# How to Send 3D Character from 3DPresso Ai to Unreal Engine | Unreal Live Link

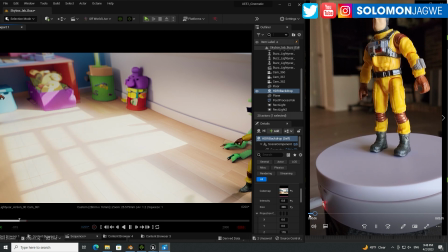[0:00]
Welcome back, friends. This is Solomon Jagway. I'm back with another quick insight. Today, we're going to be talking about, again,
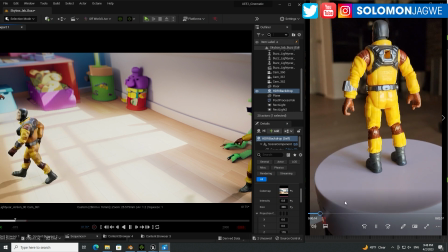[0:08]
3DPresso, which I use to scan this bar's light here, figuring over here on the right-hand side.
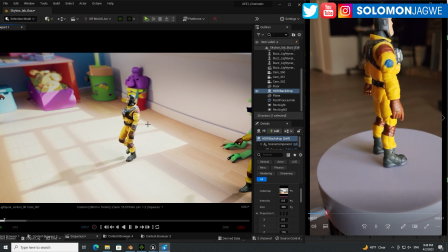[0:14]
And then on the left-hand side, you can see bar's light here in the Unreal Engine.
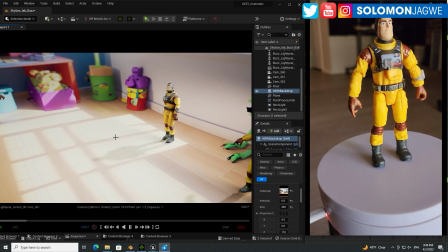[0:20]
And that's the end result. So this is an exciting project, guys.
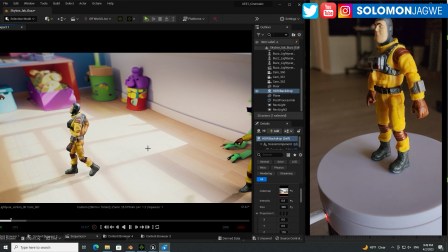[0:26]
I've been trying to like scan different types of toys,
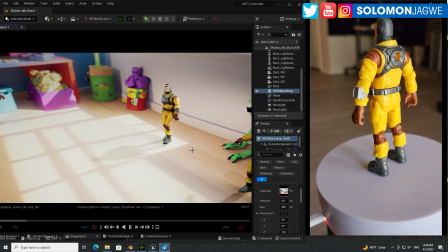[0:29]
and I think I finally come up with a workflow that I find that is helpful, and I hope it can help you as well.
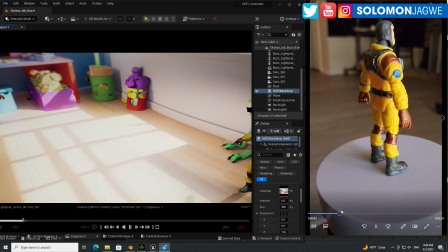[0:36]
So what I've done is I've actually put the character on a pedestal.
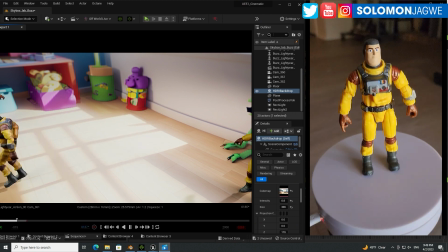[0:43]
Initially, I tried to scan using just walking around the figure itself, but that didn't give me the best result.
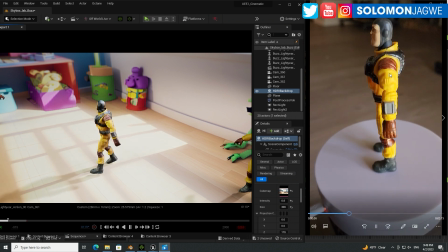[0:50]
So, but if I put it on a pedestal and just hold my camera still, or even on a tripod,
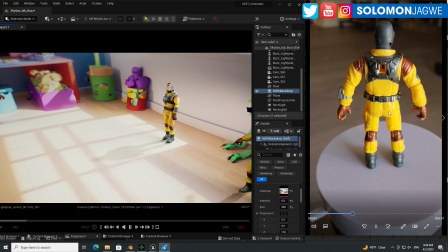[0:56]
and then move up and down, just like you see here, I'm able to get much better results.
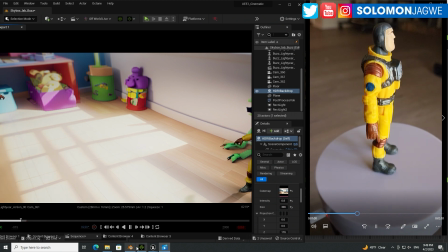[1:01]
And then when the character is ready, once the model is ready, I bring it into Blender, like you see right here.
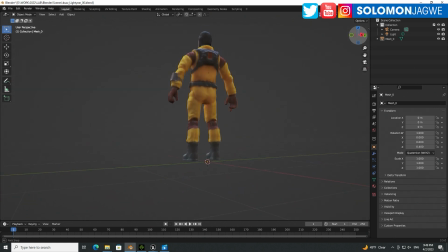[1:09]
And then I'm able to extract that base, just cut it out using a Boolean operation. Okay. And then I tend to, one of the steps that I do is I send this to 3ds Max just for a little bit of cleanup and alignment.
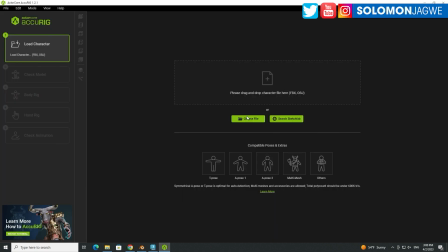[1:24]
And then I'm able to send it to actor called Accurig for rigging.
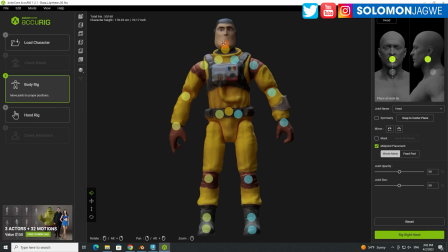[1:29]
And when I've shared a video prior to this of how I did that. And then once the character is done rigging, then I send it to iClone over here.
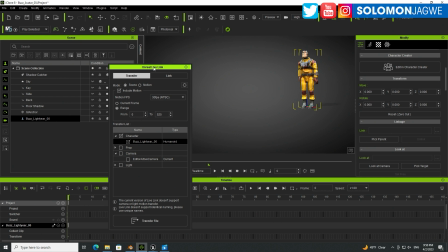[1:38]
So in iClone, I use a plugin called the Unreal Live Link, right? And this plugin enables you to send not just the model, but the animation as well. It has been updated, so make sure you're using the most recent version.
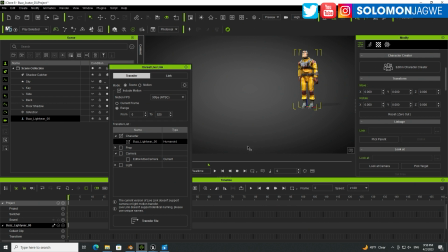[1:54]
And once you are ready for your model, apply the animation that you want. For me, this is the animation that I picked. I wanted Buzz Lightyear to walk around, you know, like he owns the space, but he's still curious, you know, where am I right now?
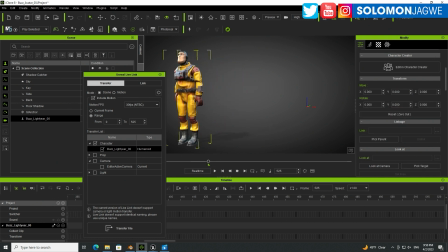[2:09]
Because in the movie, this Buzz Lightyear character comes from the Pixar movie, and it doesn't look like the original one in terms of the cartoon. They made it a little bit more realistic, but this is a figurine, an action figure based on that movie.
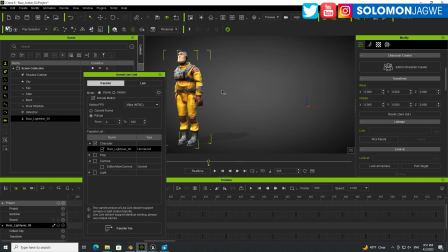[2:27]
That's why he's not wearing green. Okay. And so this is the animation that I wanted to add. So he's looking around, and I also wanted to have like a kid's room.
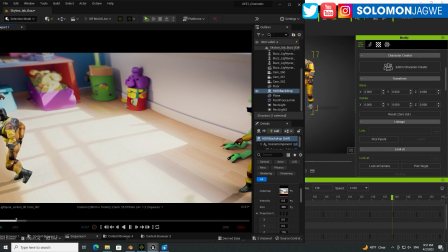[2:37]
So what you see in the Unreal Engine is an HDRI backdrop right here. And it's using this image, which is a skybox. So if I were to pause here, let me actually switch to a different camera.
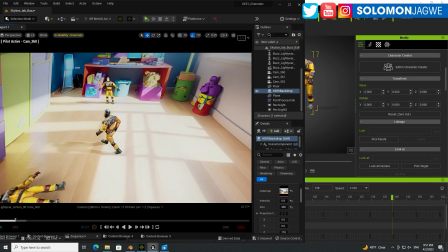[2:52]
Let's go to this one. You can actually look around.
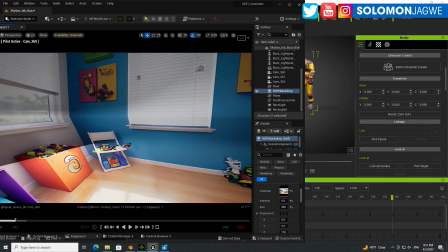[2:56]
It's a 360-degree skybox.
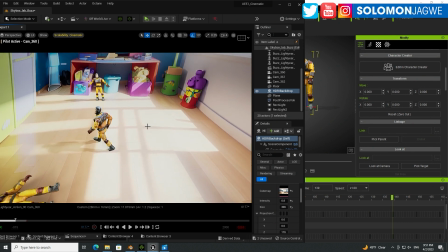[3:01]
And this was also generated using AI. And that's from Blockade Labs.
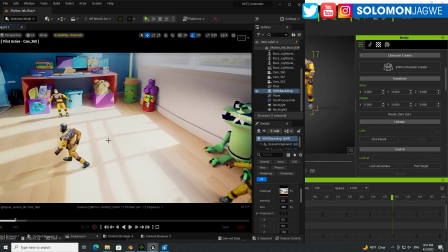[3:08]
So that is the amazing thing, is that you can combine AI to bring content into the Unreal Engine.
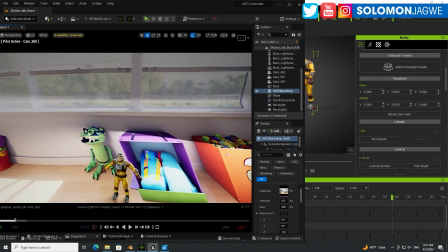[3:14]
In this case, it is the 360-degree skybox that makes it a really, really cool.
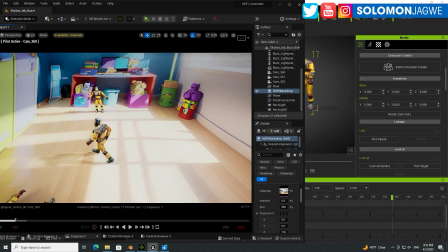[3:21]
Because I wanted to tell a story. I wanted to put this in a setting where it looks like it would actually belong.
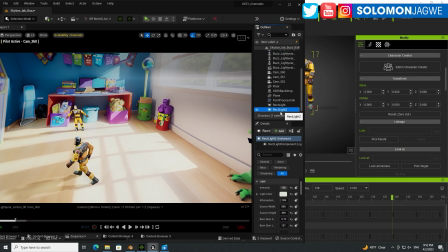[3:26]
And then for the lighting, I just put a few rectangular lights, one coming from on this side and another coming from the other side. Let me put on the click in here, press G. And I can look around.
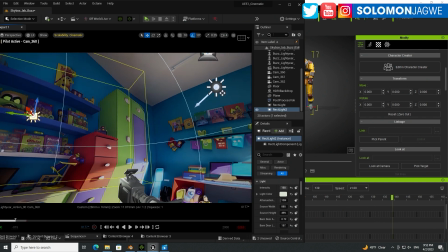[3:40]
So if I select my light, you can actually see one of the lights coming from this side, casting a little bit of a green tint.
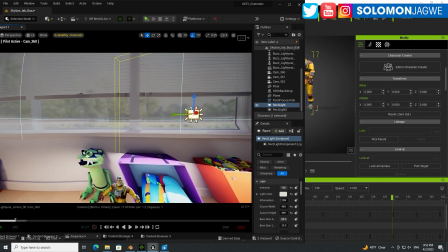[3:48]
And then another rectangular light coming from this side to simulate the light.
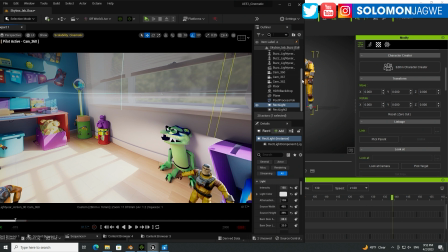[3:54]
And then I do have
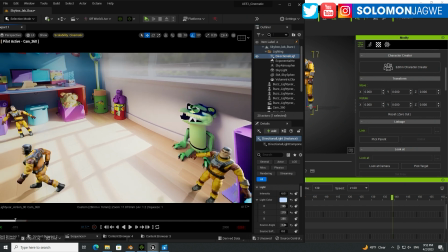[3:59]
a directional light that is acting as the sunlight that's coming through the window.
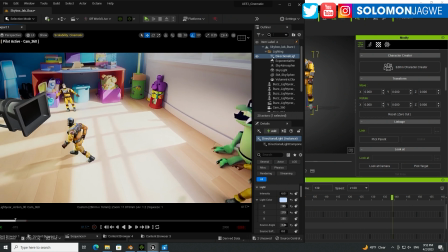[4:04]
So if I wanted to do even more, I mean, I could go take it another level.